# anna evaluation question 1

In what ways do your media products use, develop and challenge forms and conventions of real media products?
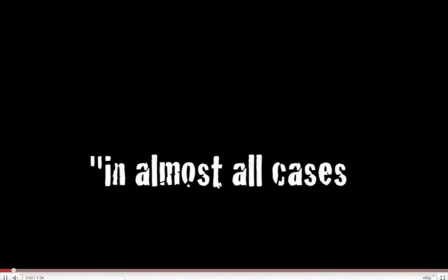Not doing that because I really no. You didn't even know the story. Annie, you're over exaggerating.
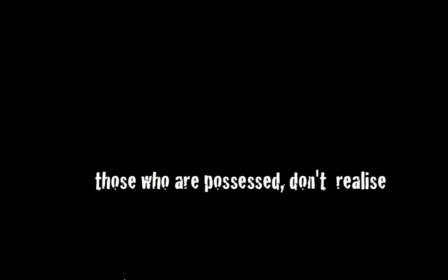No, I'm really not though. No, it's not because I even saw the thing.
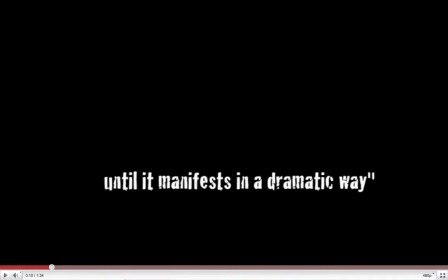No, please, please, no, I really don't want to go in. Firstly, I feel we have challenged the typical conventions of the opening of film trailers. The introduction of text assisted by voiceover of the character is something I have rarely seen in other film trailers. It is used to briefly announce the narrative and reveal itself with the horror genre. The non-diegetic voice builds tension as the characters are obviously scared.
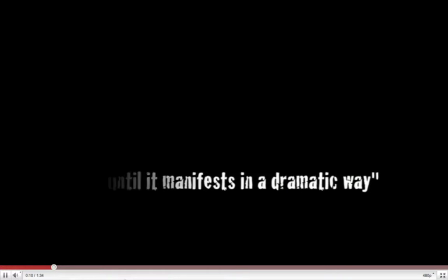James.
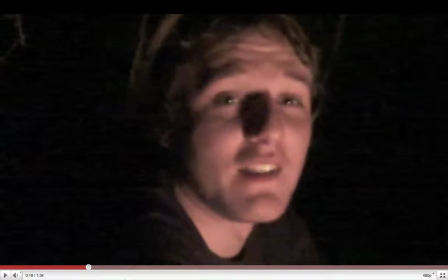Some people went to these woods a few years ago, and apparently We've used and developed a convention that is shared with all trailers.
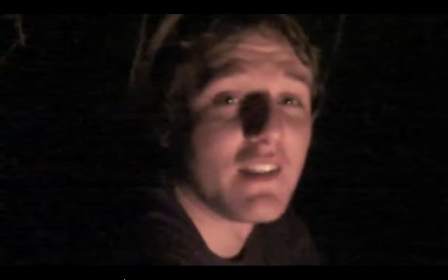This is the frame in which the audio and the scene is synchronized. This frame looks like an actual clip within the film. This, of course, is used in many trailers. It asserts itself more as a film trailer.
It sets the scene and introduces the characterization. they were all killed during the night by some unknown thing,
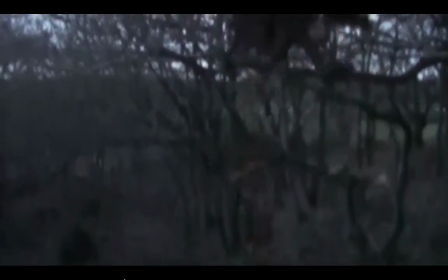and they didn't find anyone apart from just one of the friends, coated in blood, head to toe,
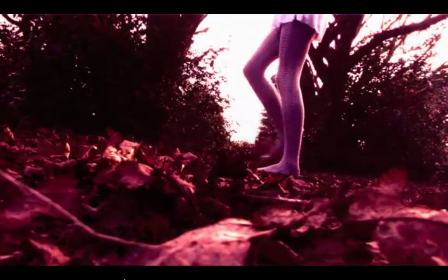who couldn't remember a single thing.
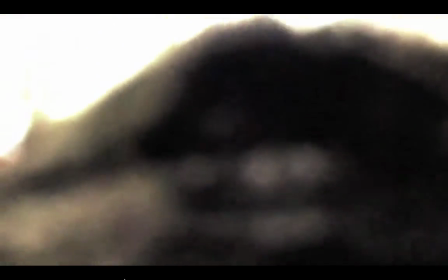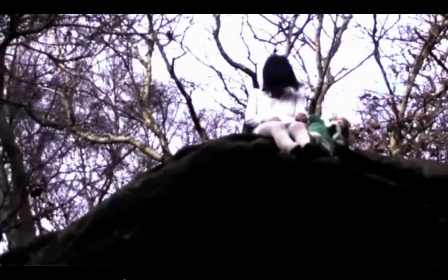Also, we've used a theme that is used in other horror trailers. This being the introduction of the victims first and the introduction of the evil girl last. This allows the audience to gain a connection with the characters they're supposed to. This is used in many horror film trailers to distinguish the binary opposition and allow the audience to be fearful of the young girl.
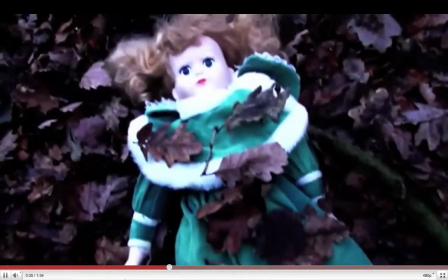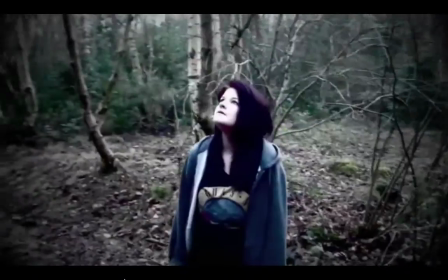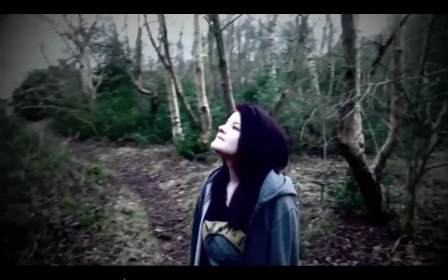Moreover, the change in music is compatible within many horrors. This indicates a change in tone and the increasing tension to the lead up to the fast-paced sequence. However, instead of dramatically changing the music, we faded out the previous soundtrack to emphasize the whispers, and then we went into the dramatic music.
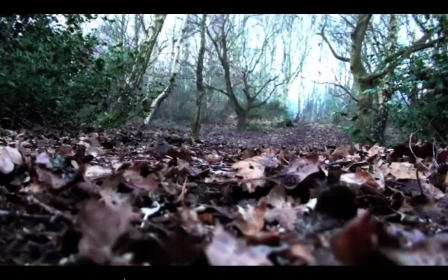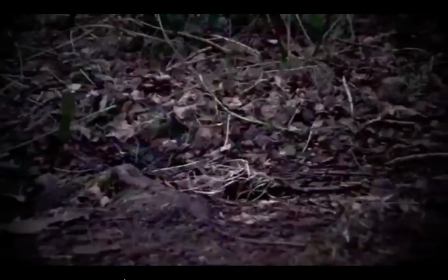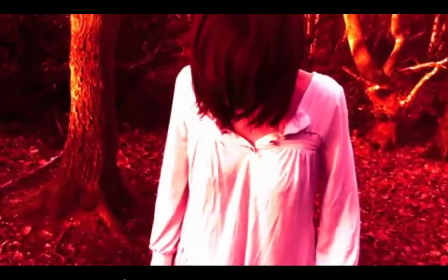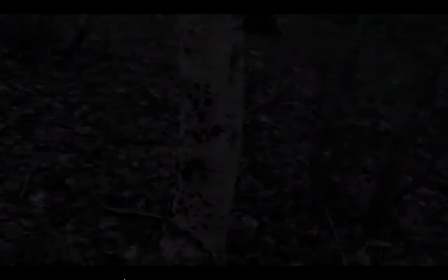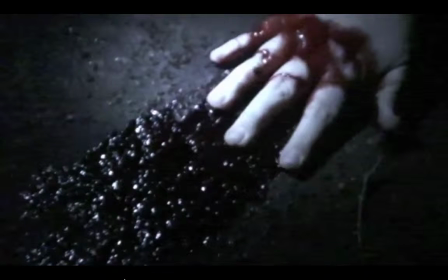Typically, we have produced a fast-paced sequence that is used in almost all trailers. This because it's successful in creating excitement and hype towards the film trailer, bringing about tension.
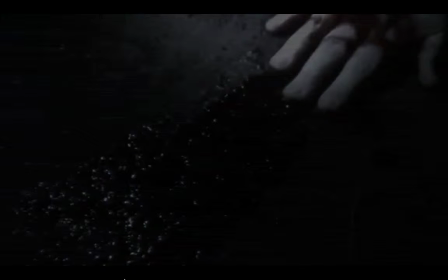Typically, for the horror genre, it is important to release some gore within the trailer to attract the target audience. We took this into account and applied much gore when it was necessary. Also, like most trailers, we used symmetry, particularly within the soundtrack, reusing the music we used first to bring it about towards the end of the trailer. This is branding. It means that when people hear this audio, they will think of this film and want to see it.
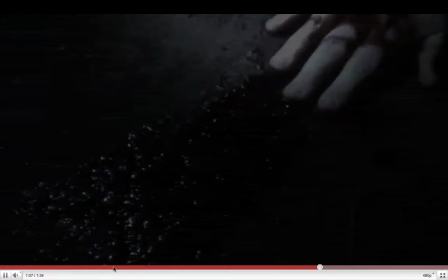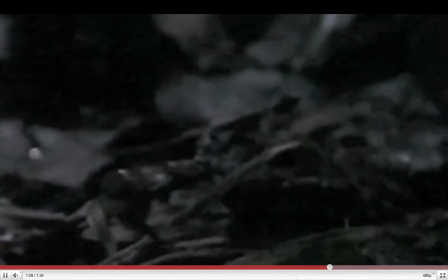Moreover, we have typically used the tagline of our film within the film trailer itself. This again allows people to think about the narrative and relate to the text to the film. The powerful line allows people to want to see more.
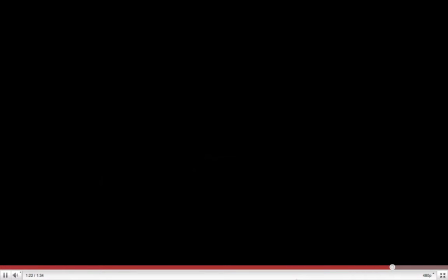The use of the red text revealing the title of the film is fluent within the horror genre, being the colour that denotes gore and death.